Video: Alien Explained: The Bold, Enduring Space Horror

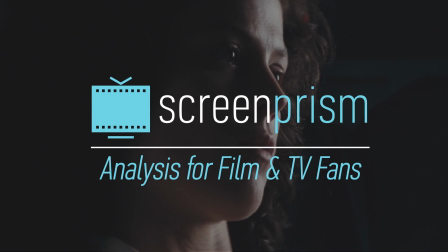This is Ripley, last survivor of the Nostromo.
On May 25th,
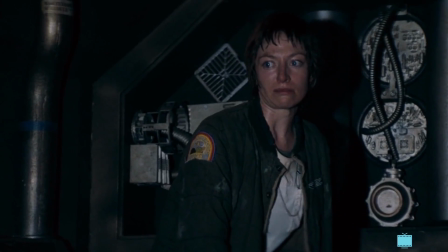1979, Ridley Scott's Alien was unleashed, striking fear into the crew of the Nostromo and filmgoers around the planet.
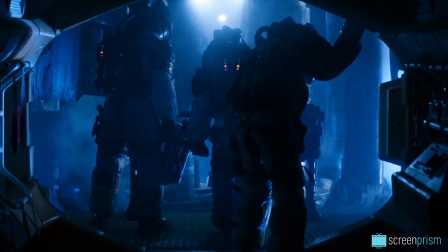The film opened on exactly the second anniversary of the release of Star Wars.
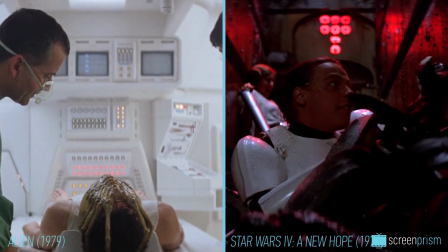Each one of these two films heralded a new era for filmmaking.
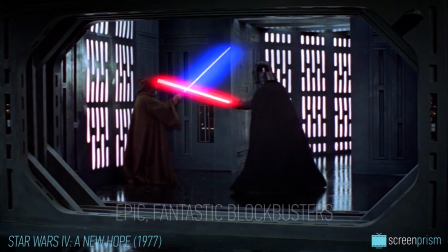Star Wars set the tone for epic, fantastic blockbusters, while Alien did the same for contained, tight-knit, realistic thrillers.
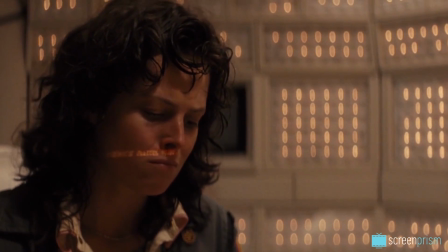Alien was progressive and bold, like its iconic female hero.
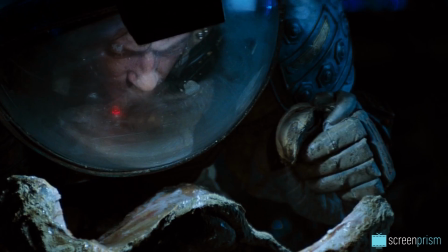In the words of writer Dan O'Bannon himself, this is a movie about alien interspecies rape.
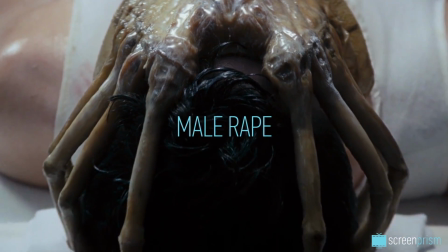It attacked audiences with disturbing images of male rape, which were also a metaphor for the evil company's crimes against humanity.
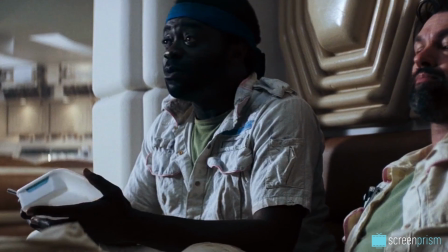Let's walk through what you might have missed about this 1979 classic and what makes it orbit so high above the rest.
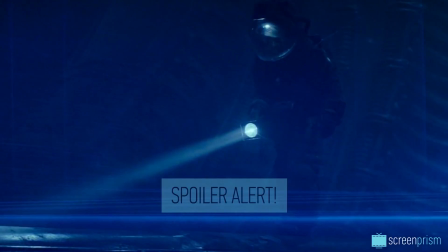Beware, this video will contain spoilers.
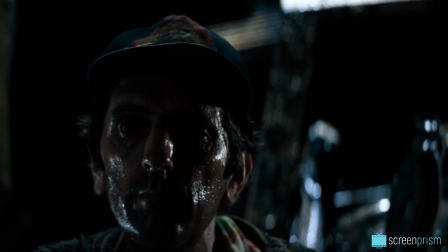Alien's story of a crew struggling to survive a violent alien aboard their spaceship is a hybrid of science fiction and horror genres.
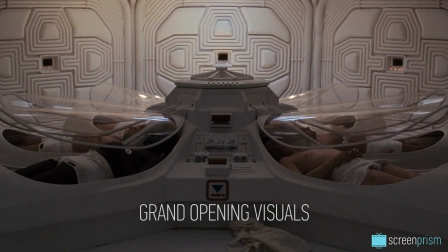Alien's science fiction aspects are evident in the grand opening visuals and in scientific details like the special nature of the alien's corrosive blood.
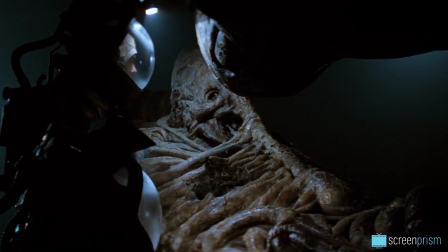Beginning as science fiction, the movie is hijacked by horror.
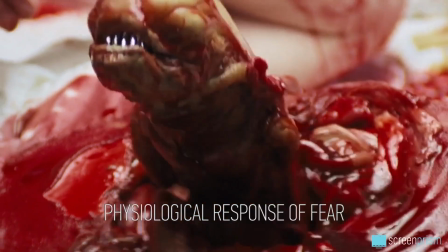A horror film is meant to provoke the physiological response of fear, and Alien delivers this in spades through its lurking eponymous monster.
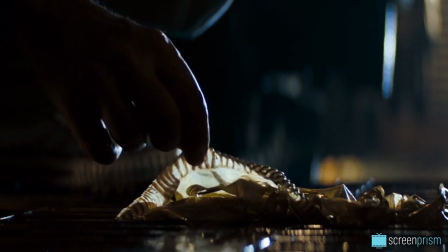Or, more accurately, the series of life forms which eventually lead to the creature: the egg, the facehugger, and chestburster.
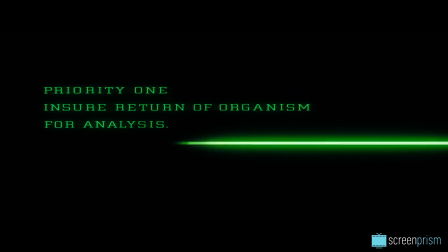Writer Dan O'Bannon described the concept as a scary movie on a spaceship,
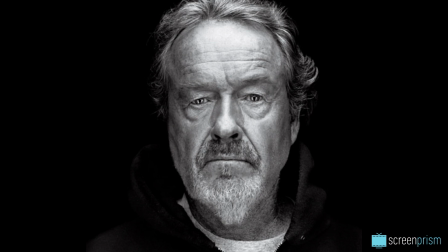while director Ridley Scott saw it as the Texas Chainsaw Massacre of science fiction. It was a horror movie that is set in space. So if you were going to say what are the top greatest horror movies ever made, clearly Rosemary's Baby is one of them.
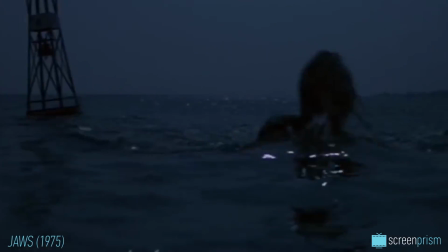The Exorcist would be another. Jaws, you could maybe make that into a horror film if you wanted to, or Psycho, you could put those in that category.
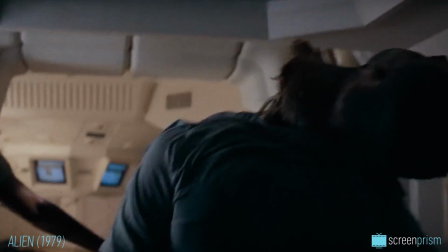But certainly The Shining, certainly Alien, these are movies that are really interesting takes incorporating that genre.
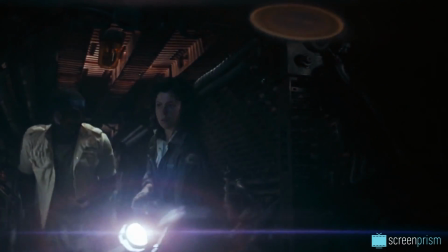While it wasn't the first ever, we might credit Alien with popularizing its form of genre hybrid, space horror.
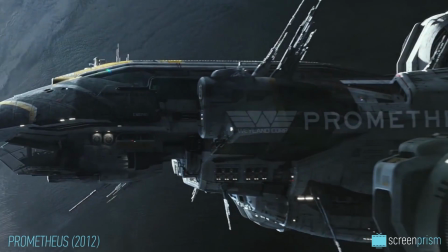Not only did it spawn 3 sequels and an ongoing prequel series, but it also inspired,
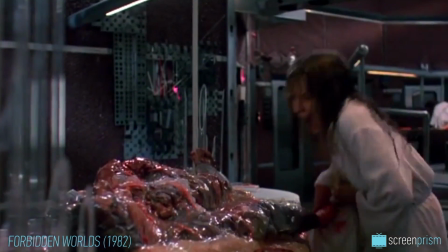or influenced, countless films beyond its own universe, all of which draw from both science fiction and horror. The famous tagline, "In space, no one can hear you scream," encapsulates the film's genre mixing.
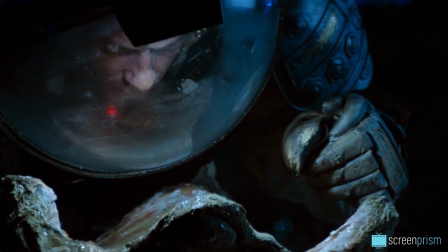The words also come true literally when the alien first attacks Kane,
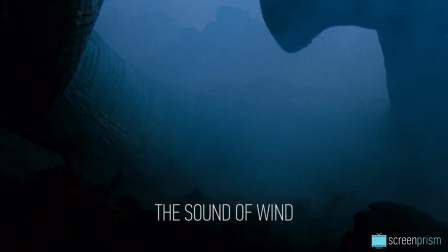and we immediately cut to the sound of wind and a wide open shot of space,
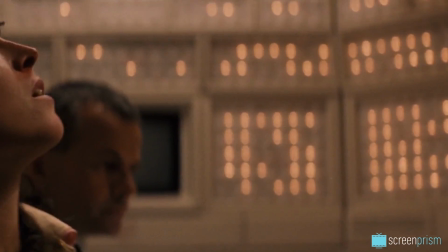visualizing the disconnect between personal trauma and the indifference of outer space.
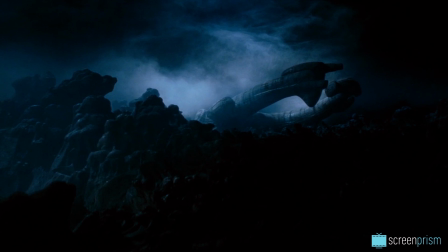Just like the story, the visuals and sound begin as science fiction, only to be subtly and dramatically subverted by horror aesthetics.
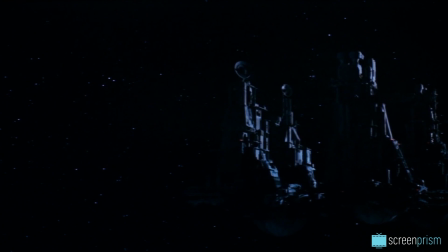The elegant opening sequence of the spacecraft is grandiose and polished,
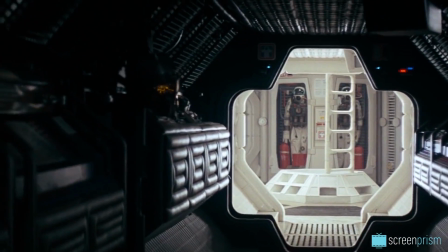but also cold and lifeless, setting the tone for the inhumanity and lack of compassion we'll later witness.
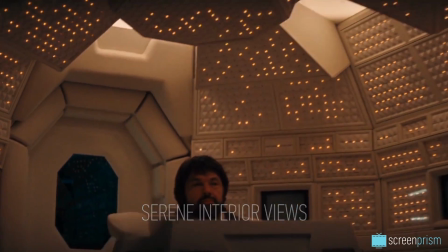Early serene interior views make us think of the visual world of 2001.
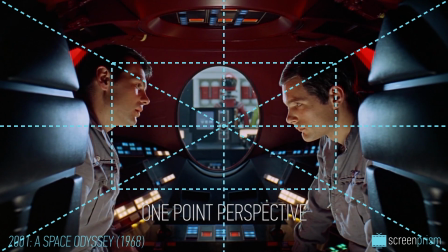We even see examples of Kubrick's famous one-point perspective, where all points in a frame lead to a single point.
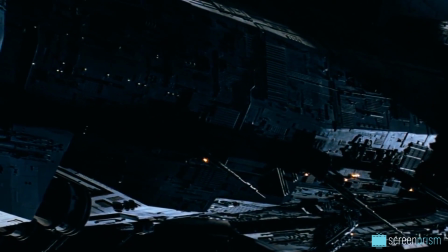The exteriors of the ship, too, might make us think of an epic like Star Wars.
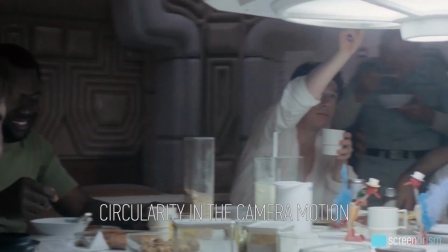We're given a feeling of circularity in the camera motion and in the design of the ship's interiors.
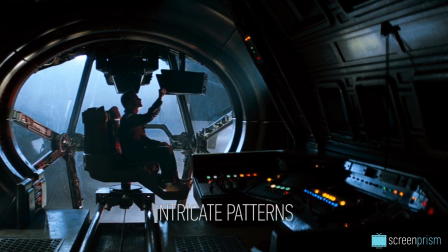The womb-like circles hint at intricate patterns, mystery, and the grandiose nature of exploring outer space.
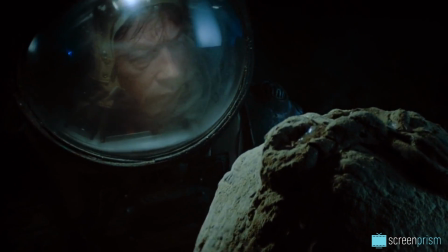It's only after the discovery of the alien that the horror aesthetic begins to take over.
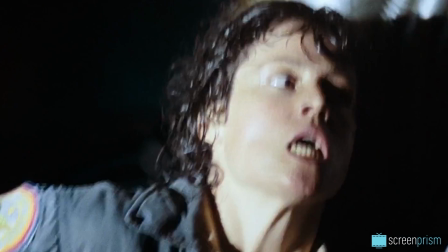Expressive, stylized lighting signals the fear and danger. Darkness becomes the defining feature of Alien.
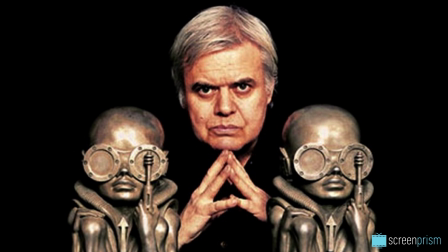Based on Swiss artist H.R.